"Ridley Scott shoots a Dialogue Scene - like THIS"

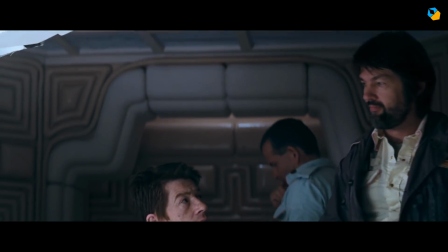But make no mistake, Dallas is the boss, which is why he's standing up, towering over everyone else.
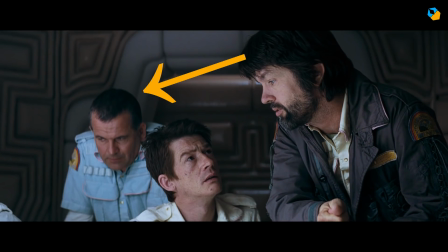They have to look up to him. The only person who stands up in both the 1st and 2nd scenes is the person who doesn't really care about Dallas's authority.
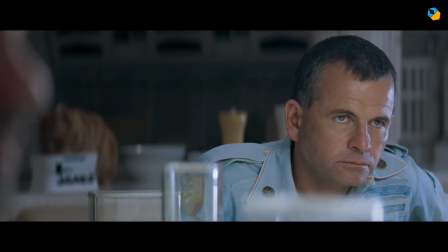In the 3rd scene, he's the last to get up. Couldn't be any plainer. Back to scene 2.
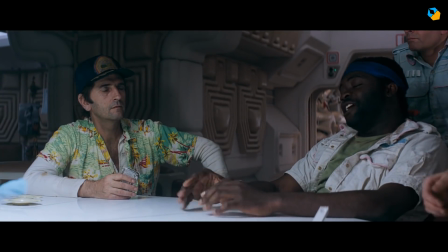The reverse shot of Dallas has Parker and Brett on the other side, the opposing force.
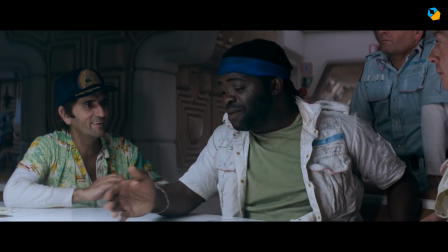Parker is the leader. He sits up and is the largest in the frame. And when things get out of hand, we cut back to Dallas's close-up.
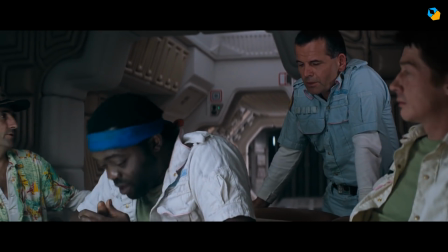He's the boss, and he knows how to keep his crew under control.
Moment party. Parker, will you just listen to the man?
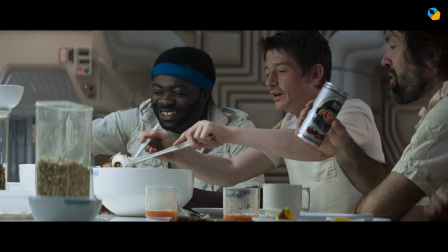In the 3rd scene, Kane is the center of attention, but note that both Parker and Dallas are now included in the shot.
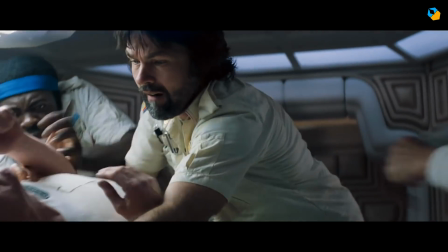They are no longer opposing each other. When Kane falls on the table, they are the ones who come to his immediate aid. while the rest stay back.
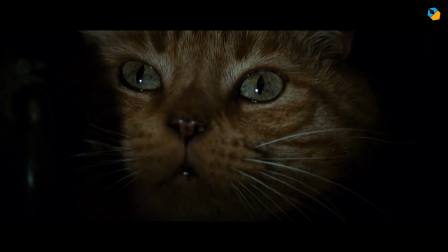They are both leaders in their own right. If Dallas is an obvious hero, Parker is too.
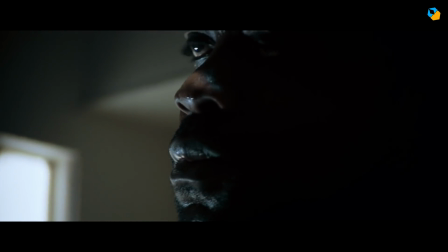It's just not that obvious. They are both wary, reluctant heroes who will only rise up when it's absolutely necessary.
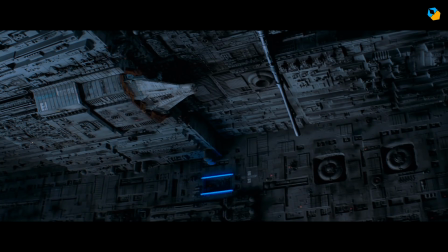If you're interested in learning more about how to cover a dialogue scene, check out my guide to shooting dialogue scenes.
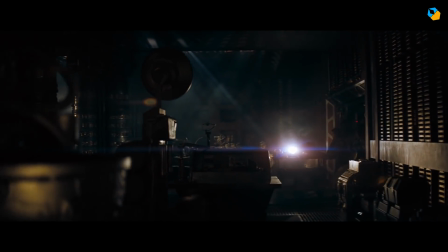I'll link to it below. Hit like if you've enjoyed this. These videos take a lot of time and energy to make.
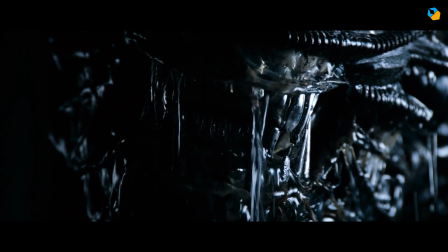Without your continual support and encouragement, they won't exist. Please subscribe for more cool videos like this one.